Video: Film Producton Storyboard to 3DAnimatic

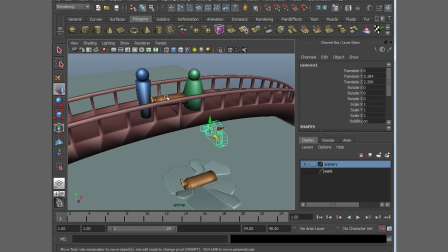4:06 And we will set it up to reproduce the shots. First, we're going to make sure that we're looking through this camera. So go to Panels, Look Through Selected.
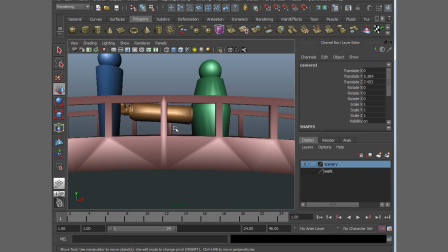4:20 And now the ordinary camera tools will allow us to adjust the position of this camera.
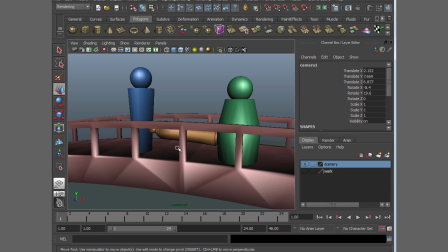4:28 We're going to turn on Safe Frame, which is called Resolution Gate in Maya. We go to View, Camera Settings, Resolution Gate, and we can see what we'll actually render.
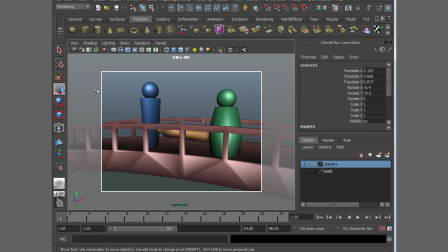4:43 Most films should be 1280 by 720. So we go to the render settings,
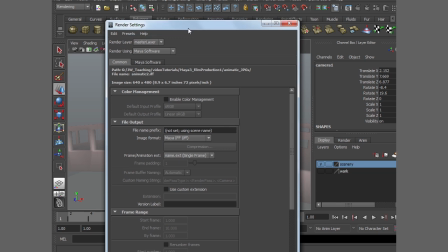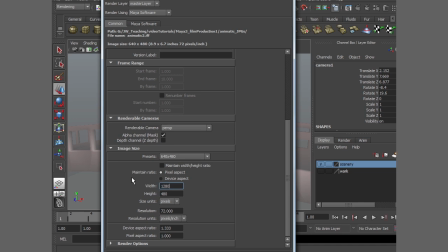5:02 And we choose our width of 1280 and our height of 720.
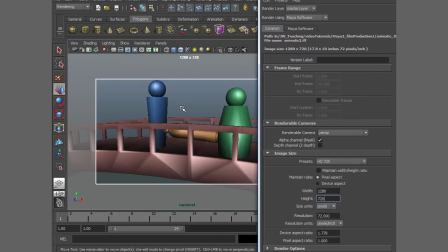5:10 And we can see our window opens correspondingly.
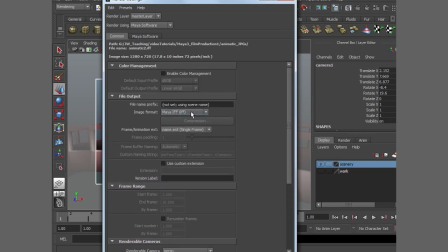5:14 And while we're here, we can set this to render as JPEGs. This is going to be our animatic. Name number dot extension, padding of 3.
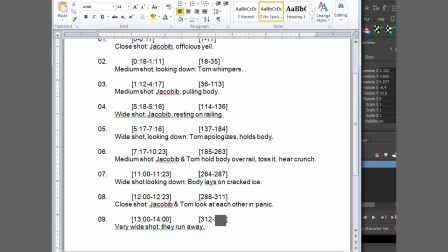5:33 And we can see in our shot list that we're going to have a total of 336 frames.
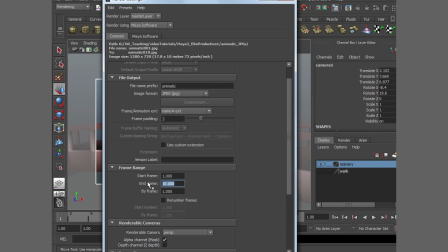5:42 So we can make the end time 336.
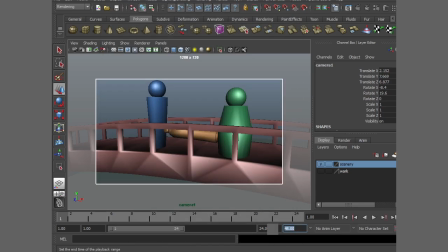5:50 Hit close, and also set the end of our film to 336.
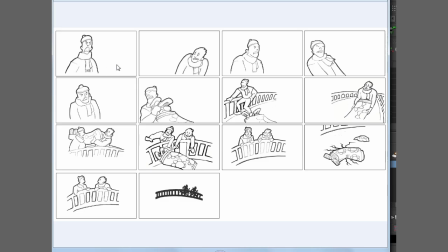6:00 Looking back at our storyboard, shot 1 is looking at the very officious Jacobib,
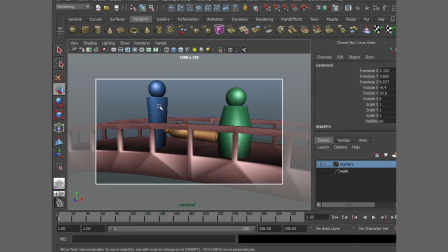6:08 which here is represented in blue.
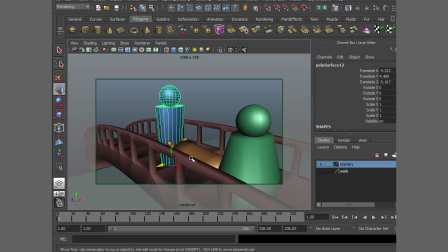6:12 So I adjust the camera
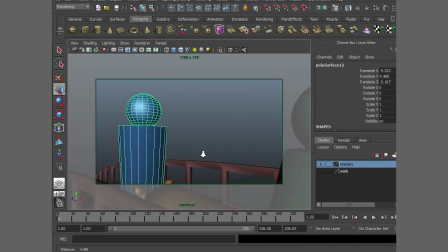6:17 to look at him. We do not yet see the body in his arms. And because he is officious and angry and powerful in his anger, we're going to look up at him.
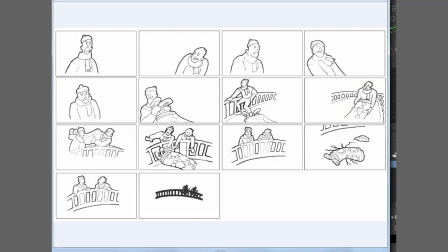6:30 And we're going to keep him on the left side. Jacobib is always on the left. Tom is always on the right, to keep the audience oriented.
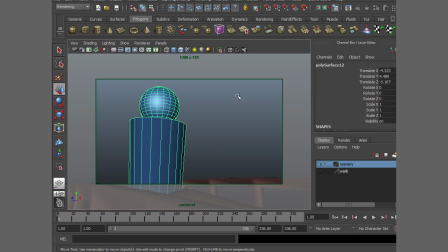6:46 Now that we have the camera composing the shot according to our shot 1 in our storyboard, we select a camera by going to View, Select Camera,
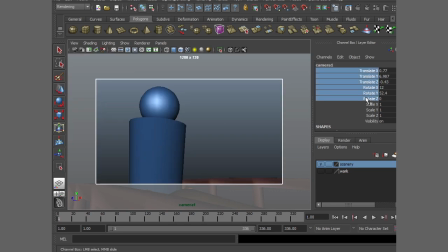7:00 and we want at frame 1 to record this position and orientation, the translate and the rotate values. So we select all the frames with our camera 1 selected. We right-click and choose Key Selected,
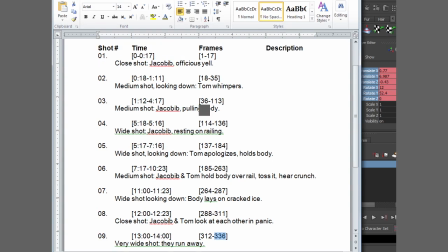7:18 and then we see this shot is going to go to frame 17.
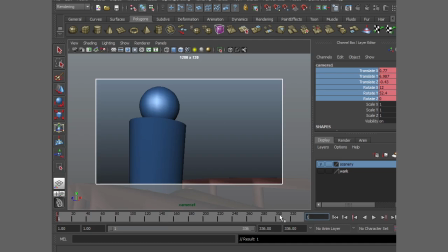7:25 So we go to frame 17, and we Key Selected. And so now we have two keyframes, one at frame 1, one at frame 17, to record that first shot. To make a cut to the next shot, we simply go to the very next frame, frame 18,
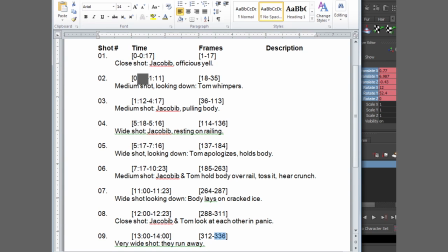7:45 which as you can see here in the shot list, is the next shot, 18 to 35.
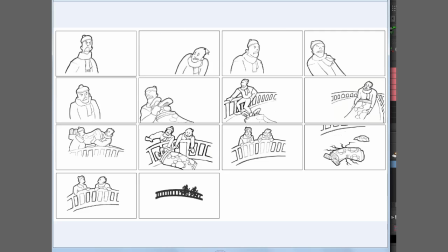7:57 And we get our next image, which is looking at Tom, with Tom all the way in the right.
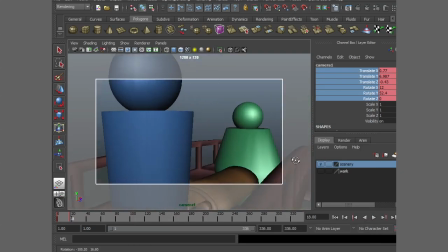8:04 So we rotate and move the camera.
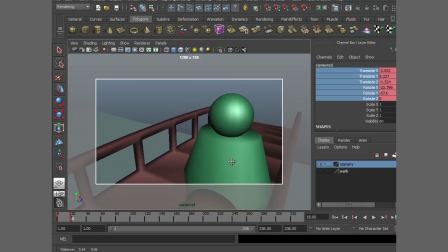8:08 And because Tom is in trouble, he's being scolded, we're going to look down at him.